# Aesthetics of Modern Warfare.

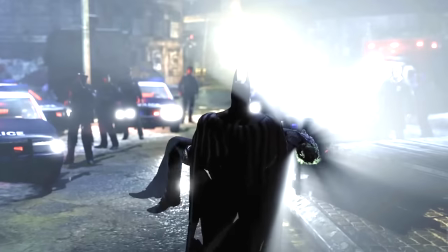45:24 If somebody important is about to die, authors usually make a big scene out of it, as it was the case with Soap's death.
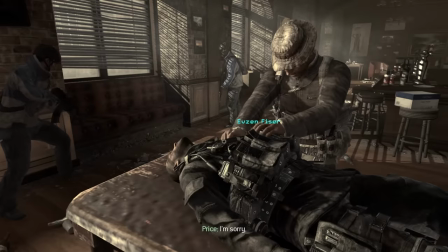45:30 They had to introduce real danger in order to create tension,
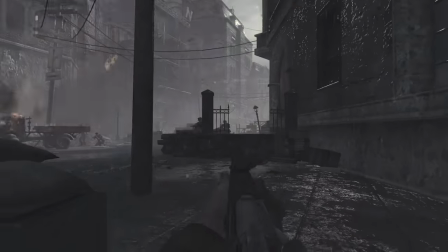45:33 since the new setting lacked the impact of recognizable historic significance, the likes of entering Berlin as a soldier of the Red Army.
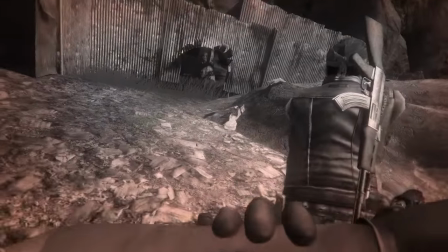45:40 In Far Cry 2, the powered states were represented through animations and mechanics.
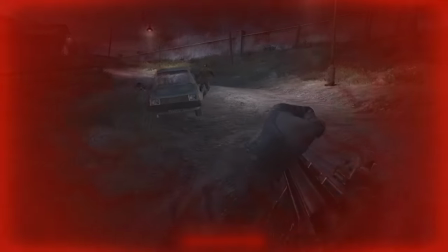45:44 In Modern Warfare besides the classical red screen while being shot at, cinematics for the most part communicate that information to the player,
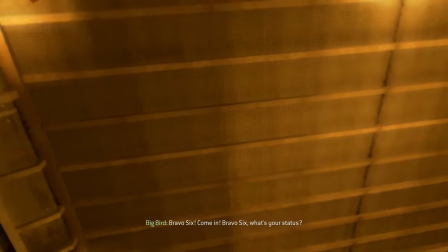45:51 and in general, Modern Warfare as an experience is more cinematic than interactive.
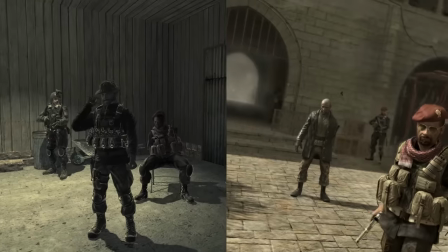45:56 The game also subverts the power of its antagonists, and the way they die shows how easily disturbed this hierarchy of power is in modern war games.
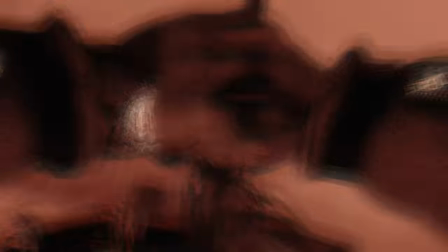46:04 Compared to the prolonged quick-time event sequences in later games,
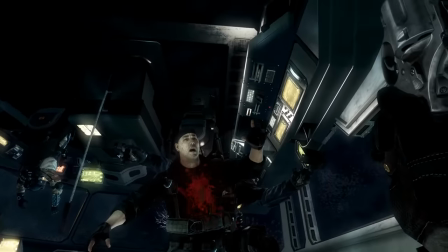46:08 three out of four of the writers of the nuclear apocalypse are dealt with nonchalantly without much theatrics.
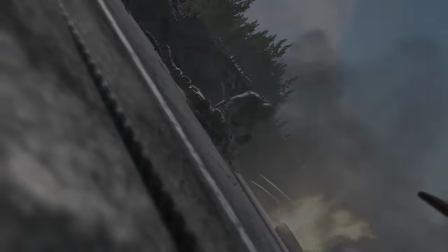46:14 At the end, most of the team is dead. Last look at price doesn't give off any signs of life. The whole incident is covered up.
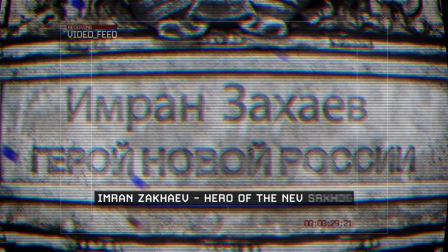46:20 By the beginning of Modern Warfare 2, the world is actually in a worse state.
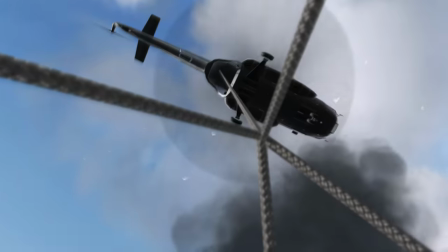46:24 This pyrrhic victory felt gut-wrenchingly refreshing, and the ending was far from flying a flag over the Reichstag.
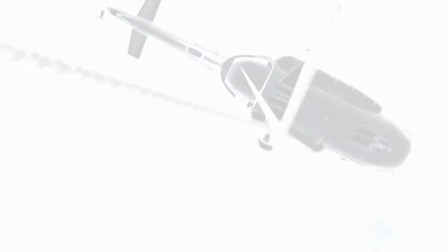46:31 The original Modern Warfare remains a grounded and immersive experience compared to the blockbuster aspirations of its sequels.
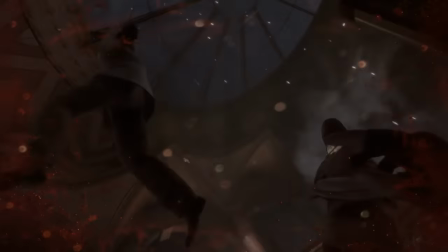46:38 It was the Game of Thrones of the video game industry. By the time Makarov's corpse hangs from the ceiling, nine playable characters will be killed, seven while in Avatar.
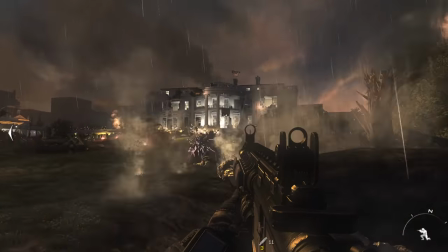46:47 Two recognizable national symbols will be desecrated. A war is started and brought to its end with one horrifying death count.
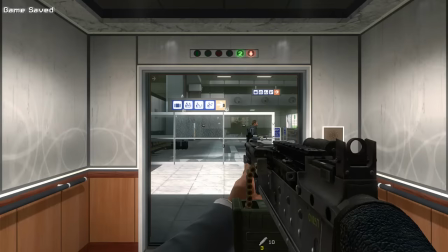46:54 This challenges what can be shown in a mainstream video game, and more than that, what can be experienced through interactivity.
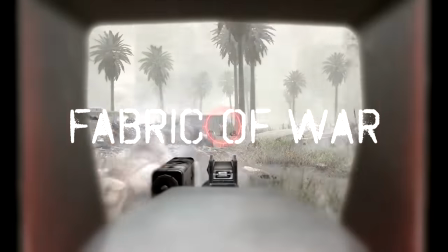47:00 And all of this started with the original modern Warfare. Regardless of the fact that the story is rarely present in the gameplay loop,
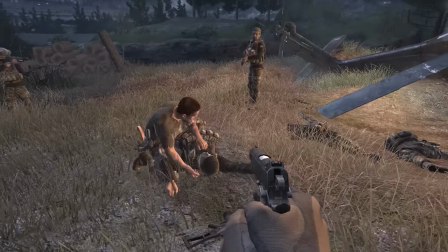47:08 scripting adds layers to the level that give authenticity to the experience, out of which smaller stories emerge.
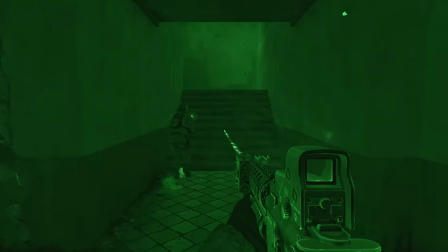47:14 Modern Warfare never lets its combat dissolve into monotony of shooting.
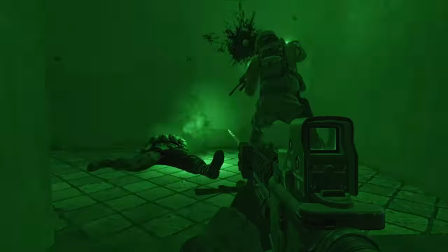47:18 The heartbeat of the game pumps up and down in its fluorescent green, from one dead and discarded avatar to another stealth sequence.
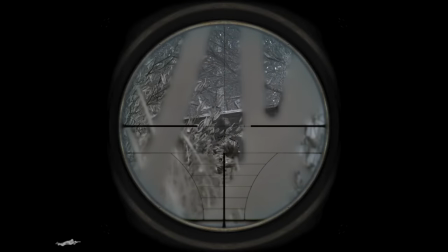47:26 These vignettes of action add an additional layer to the shooting galleries in corridors, breaking the loop for the sake of realism or cinematic thrill.
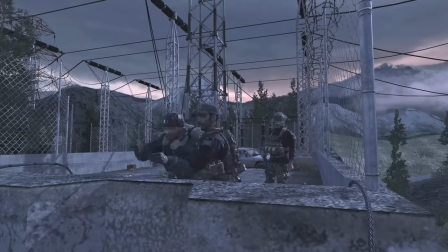47:34 Kamarov is interrogated by Gaz on Price's queue while the combat below rages on.
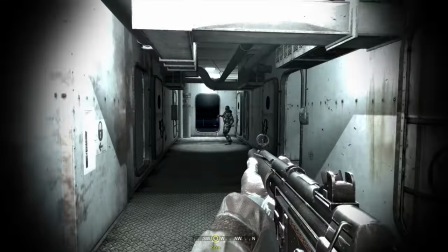47:39 Drunk Russian soldier interrupts you for a second. The guy actually raises the bottle towards you for a toast.
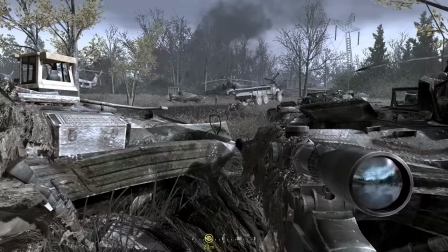47:44 You sneak past the convoy of tanks and infantry and witness some body disposal methods.
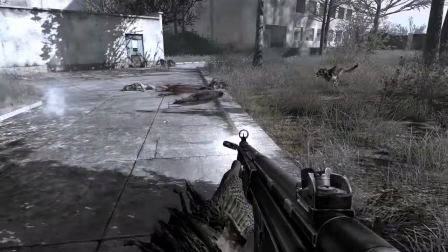47:49 You see first hand how a part in complex of Pripyat has become a kingdom of wild dogs.
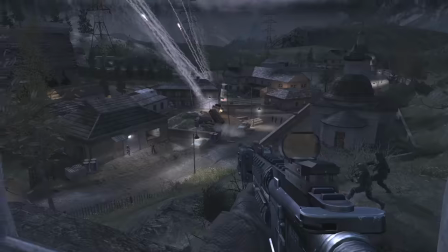47:54 You get a chance to save a grandpa from bloodthirsty paramilitary scum. From an overpass you see a sky decorated with rockets fired from a truck.
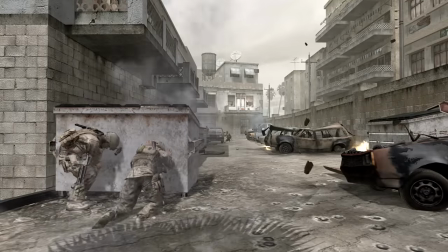48:02 This is the staple of the series.
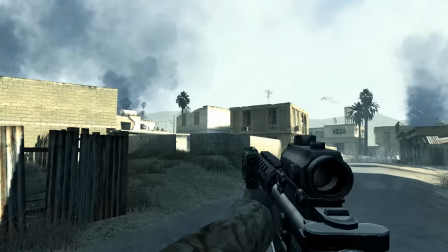48:04 Smartass comments, short conversations, instances of brief action, all adding layers to either the level, gameplay, characters or the overall story.
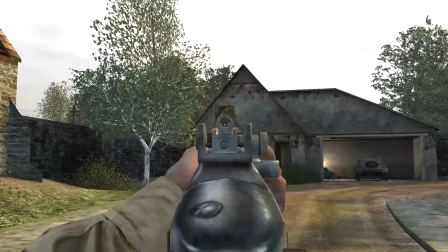48:13 One of my dearest examples comes from the original Call of Duty, where after ditching your vehicle,
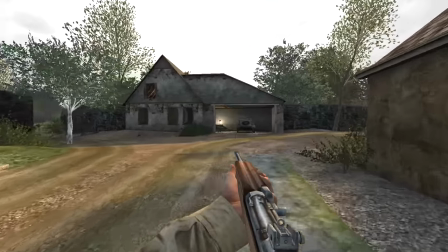48:18 Moody asks Elder if he ever stole a car, to which Elder replies, only when I need one,
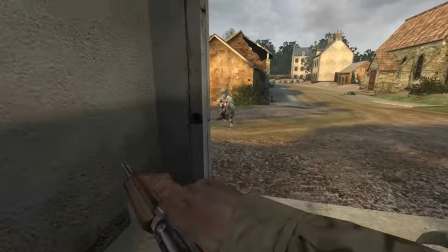48:23 Sarge, implying he perhaps hasn't been the most upstanding citizen before the war and has a skill set besides the one acquired during army training.
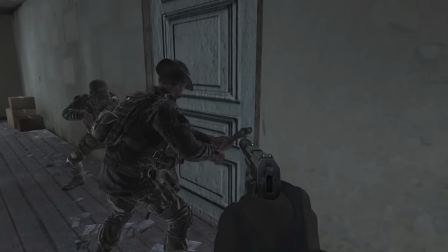48:31 Modern Warfare is an experience that heavily relies on these scripted moments to deliver tension and thrill.
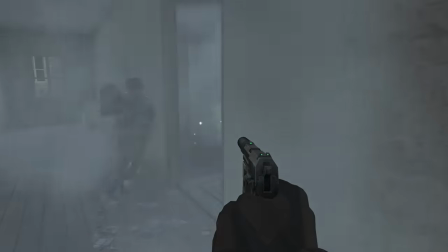48:37 Within their respective aesthetic framework, they help support the gameplay experience.
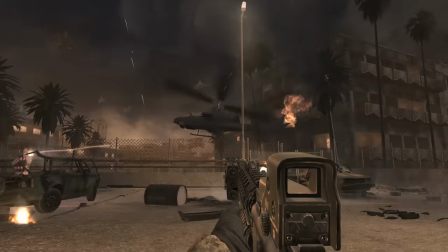48:41 There's always so much happening in the background that draws your attention and this movement of bodies and machines adds not just visual density to the frame,
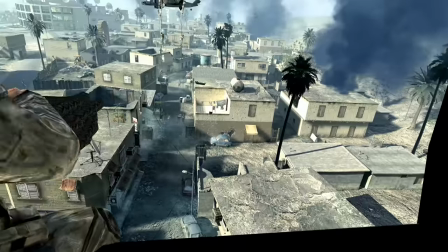48:49 but make the world around you feel slightly more alive and independent of your action and influence,
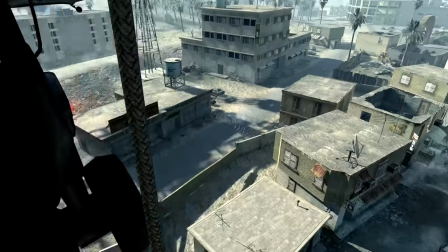48:54 as if you were a part of a real war.
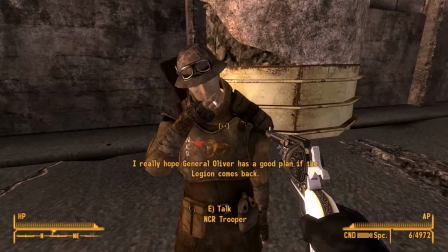48:56 In New Vegas, there was a great and important war happening in the Mojave Desert, but you only get to experience it behind the curtains and through dialogue.
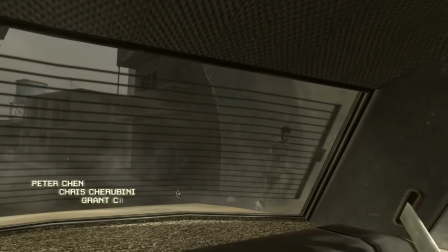49:04 There was never a sense of scale and the illusion was fragile. In modern warfare, you get to be fully immersed into the war as it happens around you.
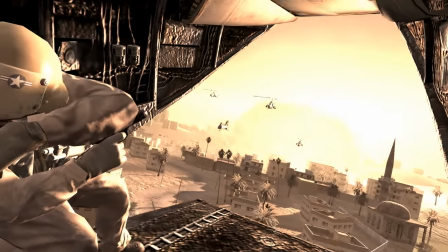49:12 Imagine if Lieutenant Walker didn't fly out of the spinning helicopter.
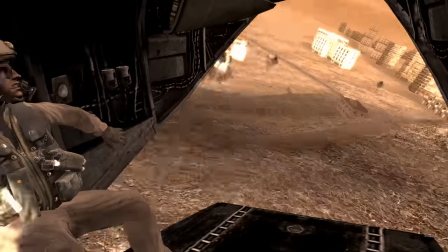49:15 The scene would still work, the emotional impact would still be there, but this animation shows you the intensity of the physical reality your avatar is in.
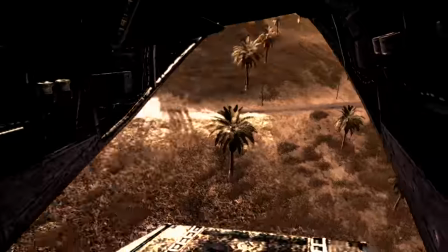49:24 It shows you a consequence and in-game worlds feel more real if they have consequences.